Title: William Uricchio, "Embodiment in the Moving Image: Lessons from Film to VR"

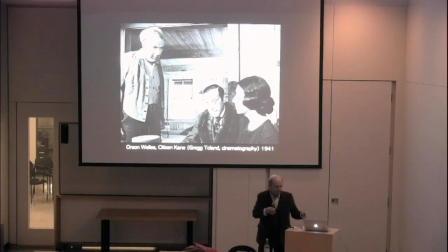977s
There are other theorists, Siegfried Krakauer, who will make a big argument about the inherent reality-capturing capacity of film, and therefore that's what we should do, capture, let the world make its impressions. He's a believer in dexicality, let the world be captured by film.
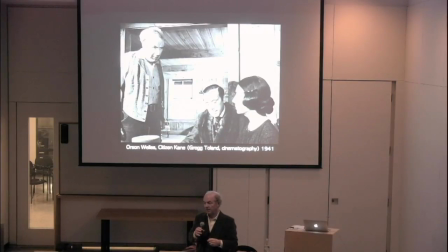996s
But the guy who's really interesting to me is André Bazin, a French critic and maybe theorist. I think he was a critic primarily, whose argument about film had to do with perception.
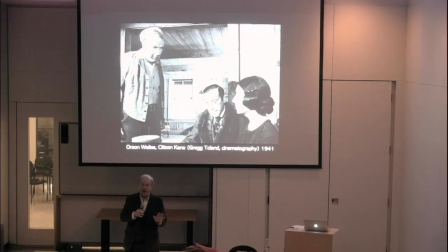1009s
It wasn't about what you see. It was about how you see. And his argument was that what film did well was emulate human vision by offering us deep visual fields. And if you let the shot run a long time, a long take,
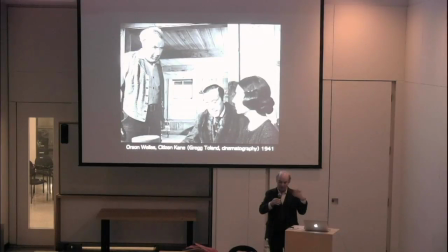1026s
the viewer would have time to sort of enter the image mentally or perceptually, enter an image and kind of figure out what was happening. You could focus here. This is from Citizen Kane. You could focus on little Charlie Kane outside the window, not knowing he's being auctioned off or sold,
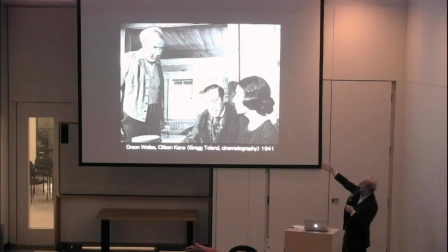1043s
not sold off, he's being given to this kind of egregious lawyer in the middle of the frame. Or you could focus on the mother, the stern mother sort of watching her son being given away for a good reason, or this sort of drunk father pushing back a little bit. Like where you choose to look is your business.
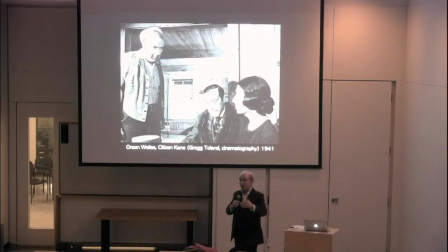1061s
Now, from American cinema, what you get are like relatively shallow shots that telegraph. It's much more like the durational stuff. The meanings are kind of telegraphed your way. European cinema, often, and American, a few exceptions in America, Weiler, Wells, a few others,
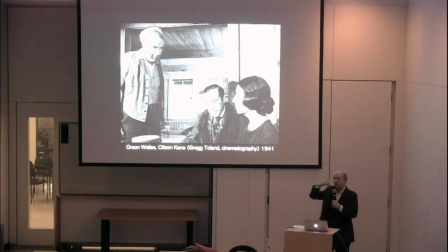1077s
really would take a different approach where you could just kind of meditate on the image and let your eye wander. You could construct this scene in a lot of different ways, but you have to do the work by entering it. In a certain way, this requires embodiment.
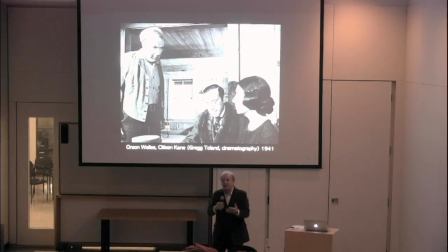1091s
Much like the panorama, you can't just, I mean, you're there, but it doesn't work unless you really understand that subject-object relationship. It's activated. It's tangible somehow.
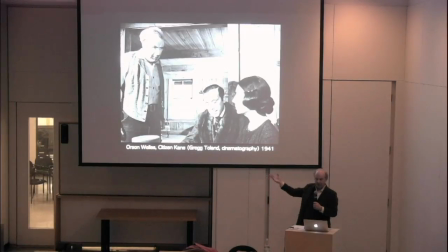1102s
And this kind of film, this kind of conceit, this deep focus left with some duration is a great way to do it.
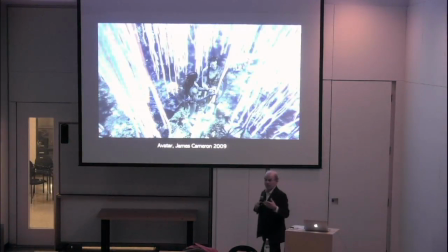1110s
Now, of course, some film forms, 3D, I don't know if you've seen Avatar, also really exploit this idea, right? Did any of you see Avatar?
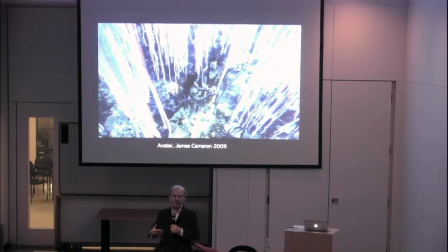1123s
So what's interesting with Avatar in terms of 3D use is that where most 3D is stuff coming at you, Avatar kind of flipped it around. And it was stuff that receded into the screen space. Like, it was smart. It was a smart trick to do.
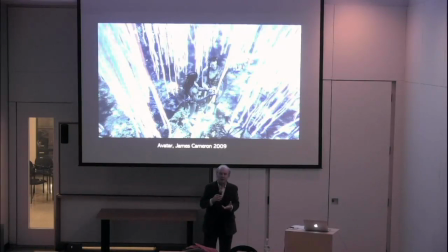1139s
But again, it just speaks more loudly to this point, that embodiment in this case is a spatial trick. It's an optical trick. but it's one where we really feel as if that we're kind of on the spot in a way.
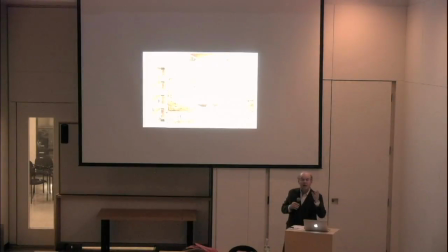1154s
And actually, if you go to the, what's so intriguing with this panorama, if you, Barker's patent is a really wonderful thing. 18, what did I say it was? 1787. 1787, he does this patent. And he says, the patent is about, really, it's about two things.
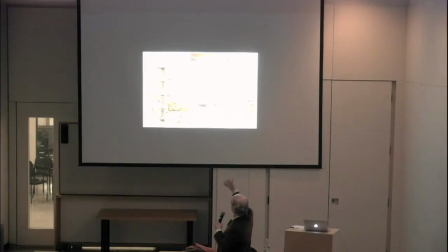1171s
Like, you might think it's about the building and a circular canvas and all that. That's there, but it's like once. What he dwells on and repeats again and again are two things. One, the kind of perceptual claim of the panorama, and he uses the phrase, to feel as if really on the spot.
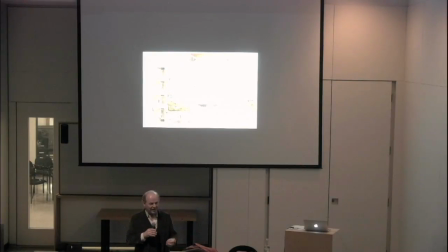1190s
And he says that like five or six times in the course of the patent. The goal of this thing is to feel really on the spot, to being there. And the second thing that he spends a lot of time on in the patent is not the circular canvas.
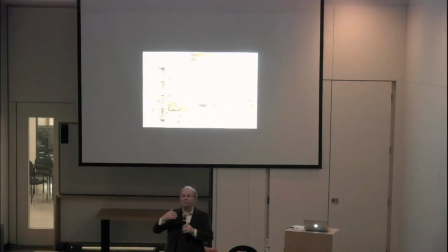1204s
That's like one statement and it's done. it's the mid-ground. It's the space between the subject and the object. Like, that's where the trick happens. It's that sort of scaled mid-ground that makes the illusion work.